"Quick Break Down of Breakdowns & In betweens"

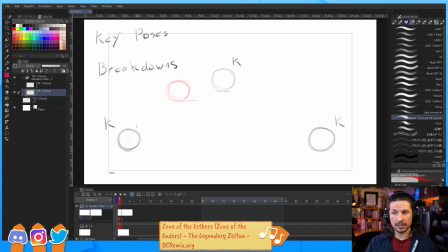4:10 Suddenly that one breakdown is going to arc the motion and favor the top. Now, if we're doing a bouncing ball, I would add a breakdown here as well. And that would favor that motion coming down. But I could change it.
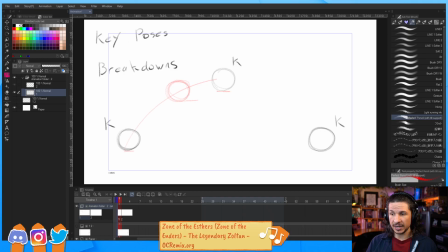4:28 Maybe I'm going to add my breakdown over here. So now, instead of a bouncing ball, we're going to get whoop, that, a little swoop. So now it's almost a roller coaster. The ball goes up, up, up, and then whoops through and down, and then we can maybe go for a loop and do a whole crazy thing.
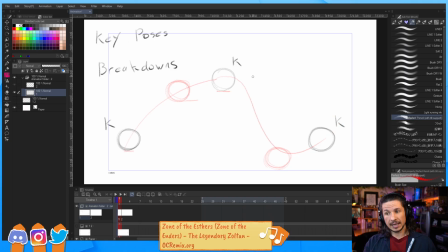4:50 But we are putting that pose in to describe the action. And the more breakdowns you put in, the more you will help to describe that action and push your spacing, your timing, all of that.
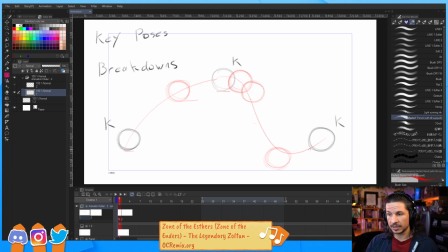5:08 So that is the importance of breakdowns. It is describing the action and allowing us to tell a story through motion. If we don't have it, all we have are key poses, which you could almost think of key poses almost like, let's use another term for this.
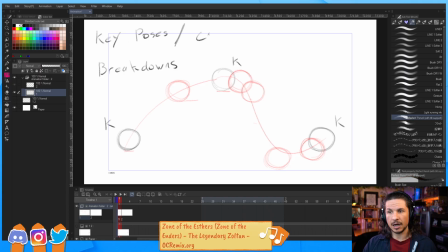5:27 These would be comic panels. So if you've ever read a comic book and you're looking through them, most of the time they don't really show how a character gets from point A to point B or
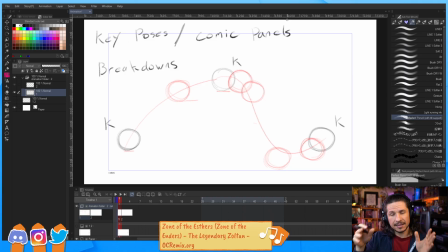5:42 exactly the motion that they take. They're just showing these key moments in the story. And as we flip through, we get the story, we get the idea behind the whole thing. Those are your key poses. That's what a comic book is. It's a collection of key poses, which is really cool.
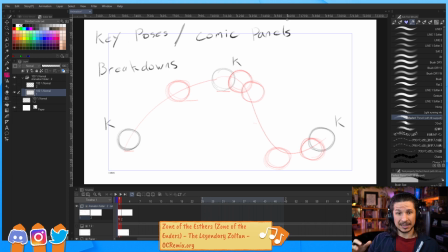6:03 Now, some comics go even more. So if ever you've seen like the One Punch Man comics, at some points in that comic, it's just like basically watching an animation just in storyboard form.
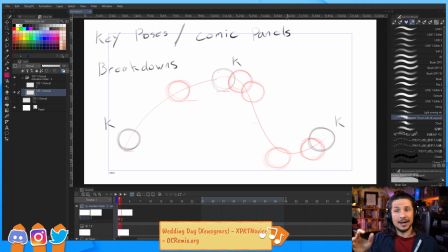6:16 It is fantastic. It's basically an animatic. But most comics, they are key poses. The breakdowns are what take our animation and go from like comic book, just story beats, to animation.
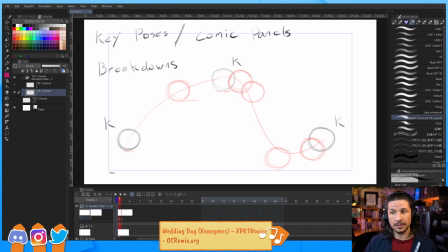6:34 Now, the next term that we need to think about is in-betweens. Now, this is going to be in-betweens from a kind of CG animator perspective,
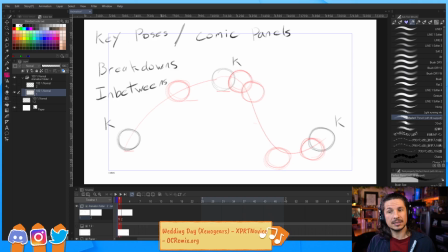6:48 not so much a 2D animator. They're very similar, honestly, but we approach them differently. Specifically because in 2D, in-betweens were either done by the animator if they had enough time, or done by a second person. This is why you had a position called in-betweeners.
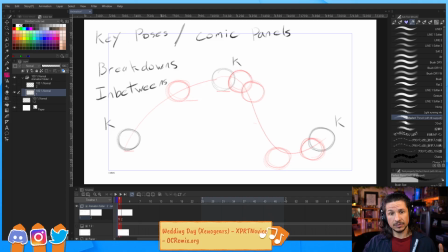7:08 In-betweeners would take the key poses and the key breakdowns, the main breakdowns that the animator would do, and then they would animate between them to fill in the animation. Basically, they did this so that the really good animators,
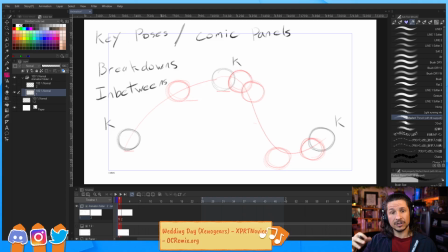7:25 Glenn Keane, Milt Kahl, all of these like just amazing animators, could do more shots, could start to animate more shots, and they spent less time doing the tiny little in-betweens that just kind of fill in the gaps. Not that that's like a boring, meticulous, or like just mindless job.
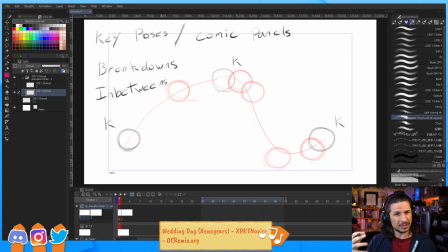7:43 No, to be an in-betweener, you have to really know what spacing is and really understand the concept that the animator wanted in the first place. But it just let the more talented, or I should, the more experienced animators, that's a better way to put it, the more experienced animators get to more shots.
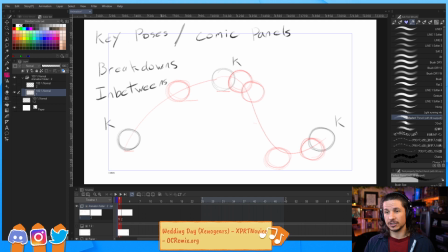8:02 In CG, we don't really have that position because Maya is our in-betweener, Blender is our in-betweener. It will fill in the gaps for us. So, yay.